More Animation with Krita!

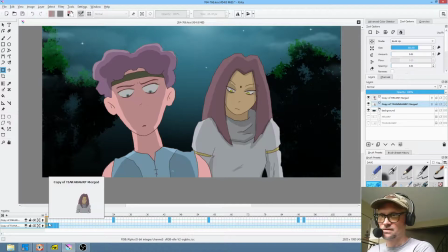keys and her second. Okay, so now what I want to do is actually grab these three and let's just move them way downstream. Then this one, I'm thinking I'm going to go
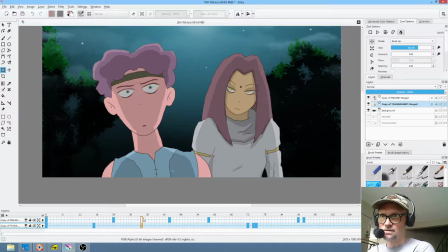like this, and I'm going to have actually her eyes darting a bit as well.
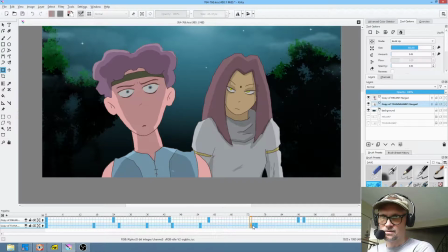Alright.
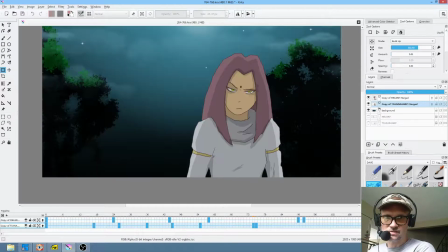Now, once this all happens, she follows him with her eyes. And this
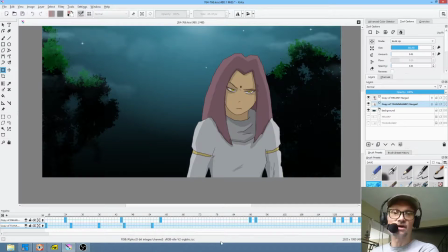final expression comes afterwards, is actually after it cuts to the next shot.
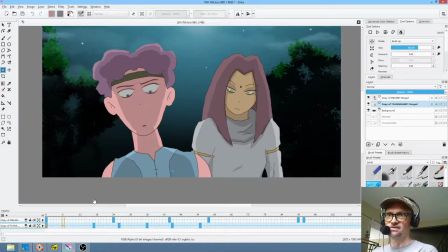So let's see what we have here. Okay, unfortunately, this really doesn't work, and it's just a distraction, so.
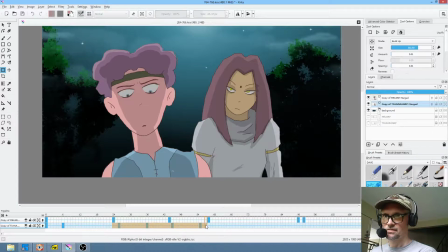So in all reality, this should all go. Reason being, it's a cartoon. We want our attention to be on Mel. If her eyes are moving and his eyes are moving, aren't they kind of fighting each other? Like, who are you supposed to look at? I don't want there to be any doubt who we're supposed to look at. So with that in mind, here's another thing we're going to do.
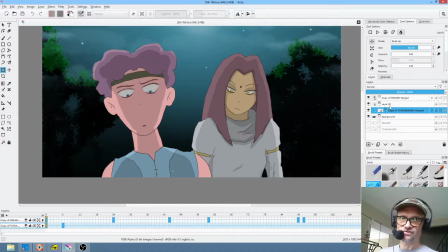This is what I was talking about earlier about not using filter masks if you can avoid it. What I'm going to do is I'm going to call this Tianara, we'll call it Tianara flat group.
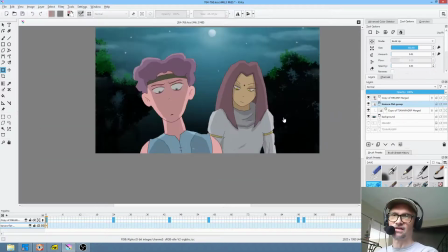And what we're going to do is we're going to apply a filter that's going to allow us to keep the focus of attention on Mel more easily.
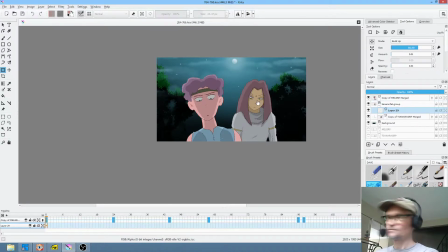The way we're going to do it is we're just going to insert a layer, and then we're going to hit tab, or I'm sorry.
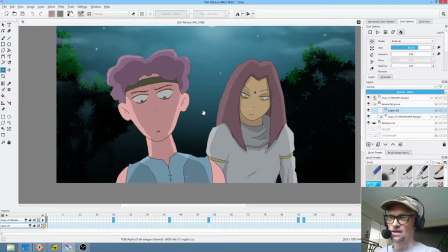Okay, yeah, I want to say that ever since I installed Krita 4.3 and then completely uninstalled it because it was such a debacle, there's so many things wrong with it I can't even begin to tell you.
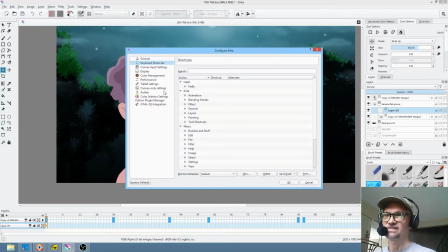Now I can keep resetting the hotkey for isolate layer,
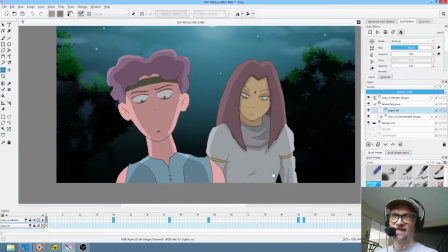and Krita keeps forgetting the hotkey. Like that hotkey of tilde for that has worked flawlessly for a long time. Let's just put it that way.
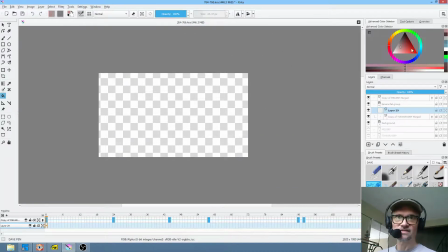Okay, I'm going to do the fill tool. We're going to take the advanced color selector. We're going to add a really dark nighttime kind of
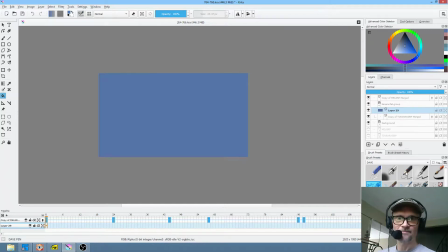kind of thing like that. And then we're also going to turn on inherit alpha.
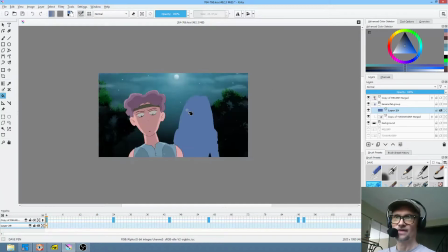And by turning on inherit alpha, what that means is it only applies to TNR. Now we're going to, finally we get to use overlay mode, and it'll actually make sense to do so.
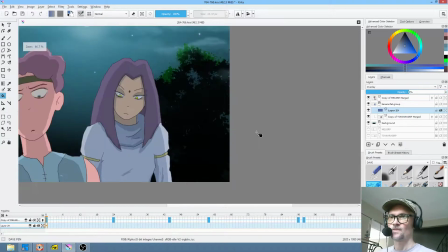Okay.
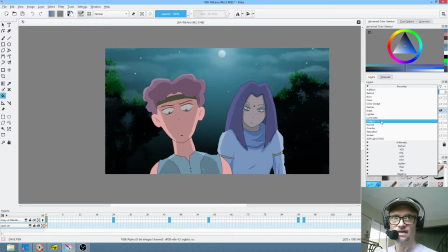Now let's try, I hate to say it, but I'm going to try multiply and see what that feels like. Multiply is better. Doesn't change the chromaticity as much. So now, I mean, you look at the difference in terms of a composition.
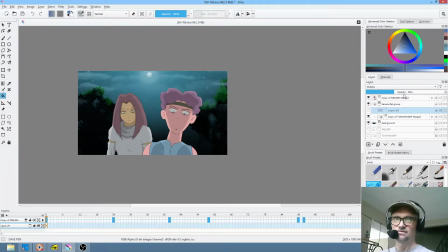Who am I supposed to look at? You know, you're going to probably look at Mel. But now there's no doubt who you're supposed to look at.
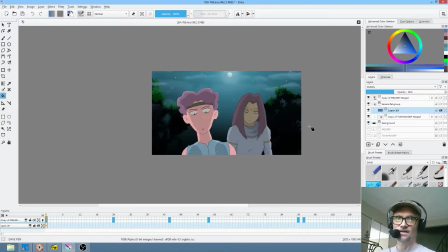Okay, so,
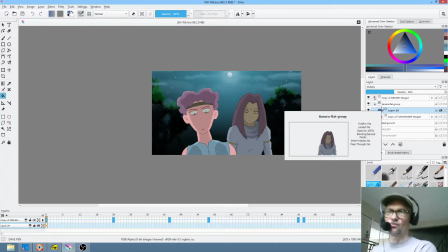you know, again, this is where working in Krita is a little bit of a mistake because